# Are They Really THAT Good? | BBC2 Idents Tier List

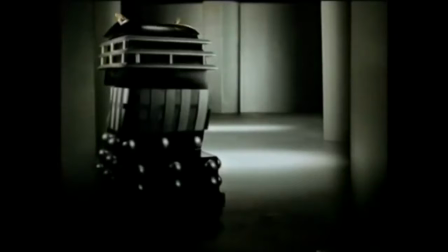I think I like this one the most, though, so that's going to go in B tier. So a bit of a mix for the Python lot. Then we've got the Dalek one, the Dalek 2.
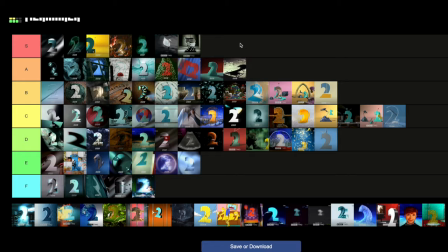Oh, this thing. I mean, you knew this was coming. S tier. But come on, look at it. It looks great, the way it moves, the vibe of it. I definitely need one of these in my life, don't I?
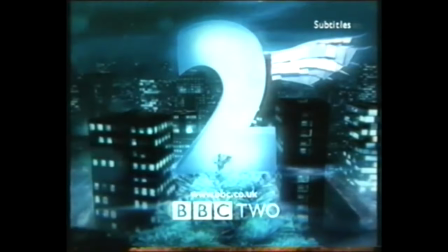And then we round off 1999 and the decade at large with Christmas. It's better than 1998, I'll give you that.
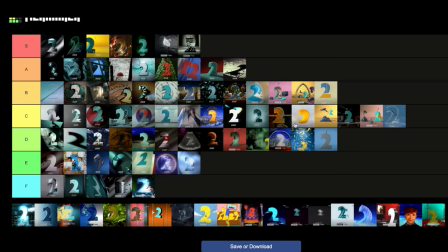I enjoy the vibe of this one a lot more. I think I'm gonna put that in C tier because it's not great compared to the first half of the decade. It's not beating them by a long shot, many of them, but this one Yeah, it's better than what's been happening the last few years.
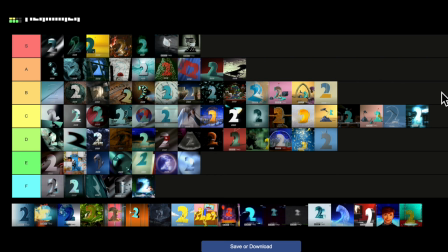We're nearly there. We're going into the new millennium, but look at this. C is almost racing ahead, getting a second row there.
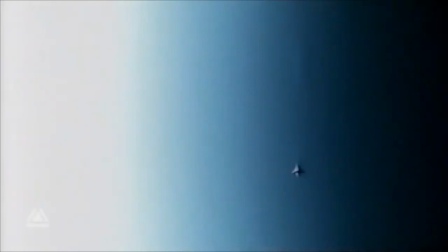B and D tier tie-in. Who's going to come out on top there? So 2000, we kick off with called Excalibur.
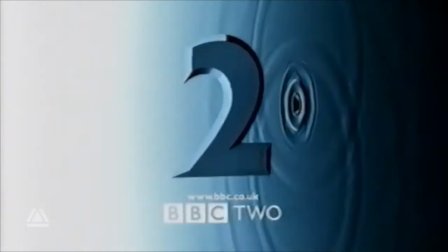You know that thing of Excalibur rising from the water? And it's very similar to the Knight of Love one, you know, a two coming out of the water. There's not as much play on the reflection there. It looks a lot sharper, a lot sleeker. But I think the Knight of Love one just works better as a concept.
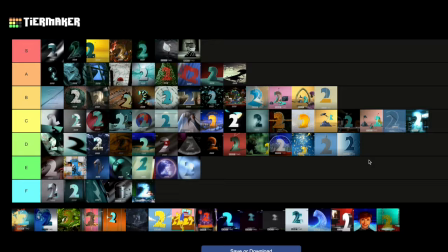The colours here are a bit muted. They're not that exciting. So I think with that in mind, it's going to have to go in D tier for me.
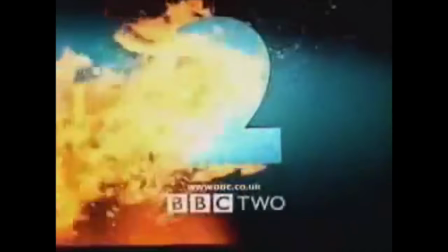Then we've got Catalyst, where a two on fire. Again, a really exciting concept, but I think it doesn't really do much with it.
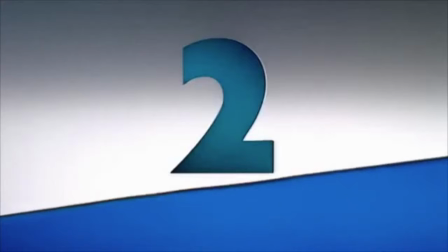And again, I've never really got the appeal or attraction of this one as others have. So that is going to go in E tier, would you believe?
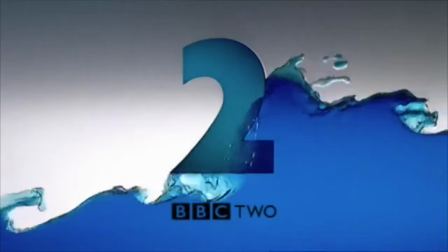Then we've got Wave Day. Again, another water-themed one where the two are waves cascading around the two. Or cascading? Cascading? I'm not talking about Cascada. So Wave Day is... It's... Yeah. This is, I think, what I wanted water to be from all the way back in 1991.
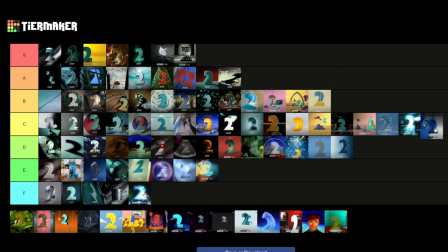But even then, is it exactly how I wanted it to be? C tier.
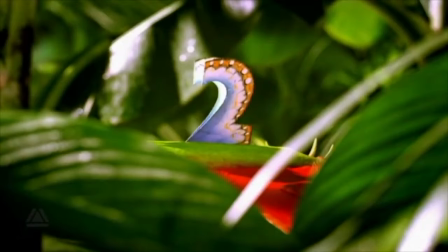Yeah, C tier feels about right. Then we have Predator, the Venus flytrap one.
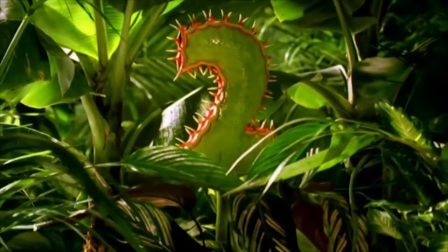Love it. I love the fact this is predominantly green. There aren't many idents from this set that are predominantly green.
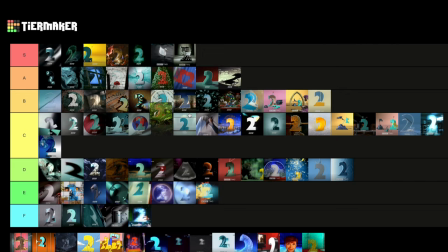But I love the Venus flytrap effect, the two forming out of it. It's really, really cool. I'm going to put that in A tier.
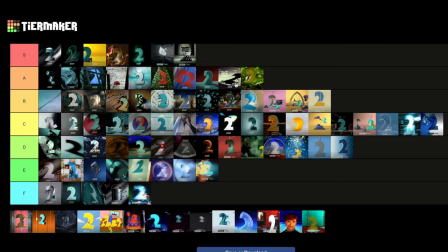The first one in A tier since 1994. Blummin' heck. Then we've got Kebab.
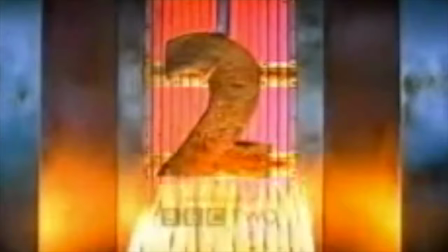And I know, again, there's variants to this where it gets like more and more cooked. But there's not really that much variation.
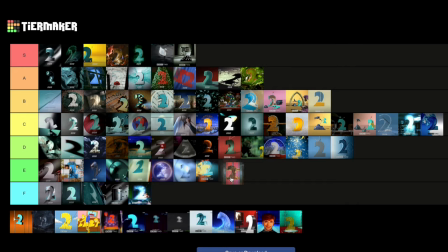It spins. It gets cooked. It is what it is. Again, it's neat, but I've never really understood the vast appeal of it, so that's another E tier one for me.
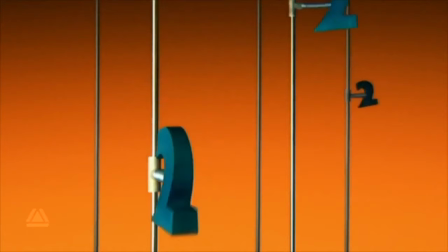Woodpecker, I love the design of this one.
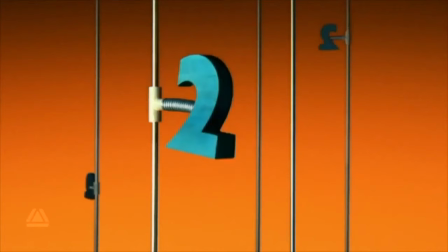The two's bobbing down there, you know, it's very, there's something captivating about watching it like that, which I find really cool there.
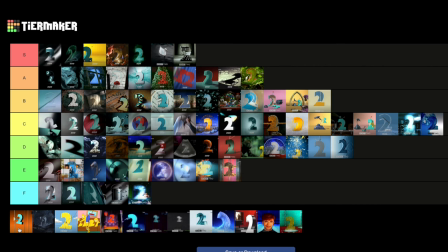So yeah, really one of the best from 2000, absolutely. That's, you know what, that's another A tier.
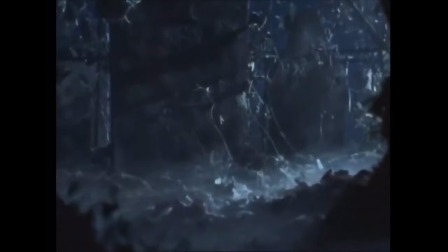Another A tier for 2000. Then we have It's Scary Out There, a more horror-themed item for BBC2.
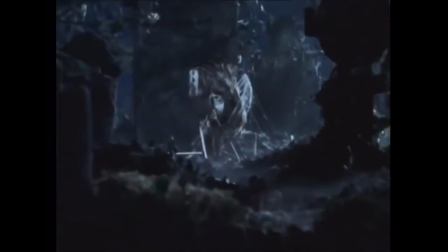A rarity, we had it with Halloween Night, but it's happening again. With the two sort of shrubs out of the ground, it might give you a little jolt when it happens, but again, if you really want to go spooky, I think even within the parameters of an ident,
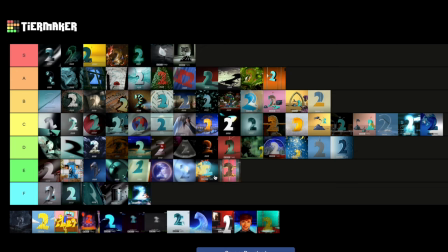you could go a lot further with that, definitely a lot further than that. But it's not bad, but it's not one of the greats, is it?
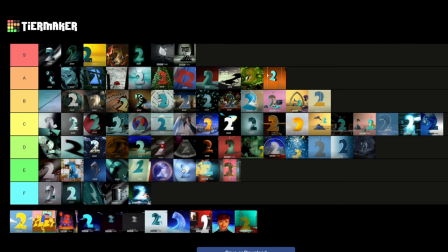I'm going to put that in D tier, firmly in D tier. Then we have the Simpsons ones.
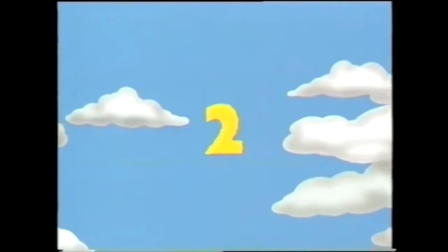Okay, when the Simpsons was on BBC2, the first one is the two crashing into the screen, cracking it. You know, the two all in yellow there, like the title sequence almost. Not much apart from that communicates it's the Simpsons.
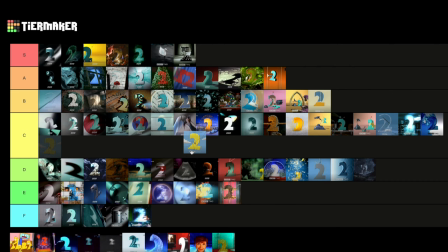I do think they could have gone further with it. But I think, you know, it's still worthy. Ooh, I think that's still worthy of a place in C tier.
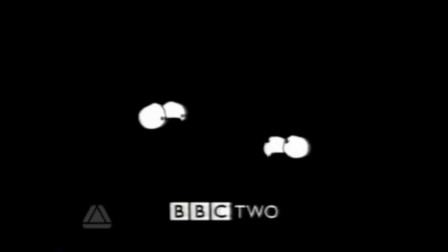Yeah, I think that can be in C tier. New row as well. The other one is a lot better. It's a bit more creepy, you know, seeing our favourite family as twos. It's quite unnerving. It's something like you might see out of Treehouse of Horror or something like that, but it definitely communicates the Simpsons a lot more.
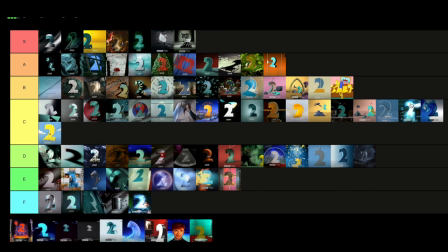I'm going to put that in, that's going to go in B tier, I think. So it is very creepy.
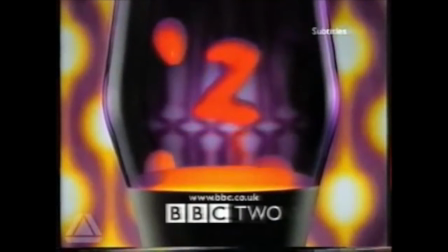Then we have I Love the 70s, shown by a lava lamp, which of course was the very 70s. Yeah, again, nice aesthetic. I love the color scheme of this one, actually, but yeah, it's not one of the goats, certainly.
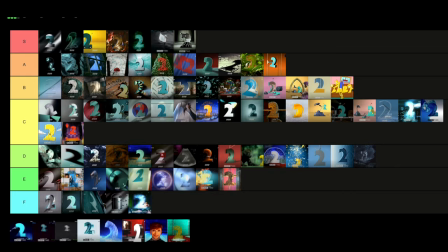I think for 70s, you could have gone even further, so that's going to go in C tier.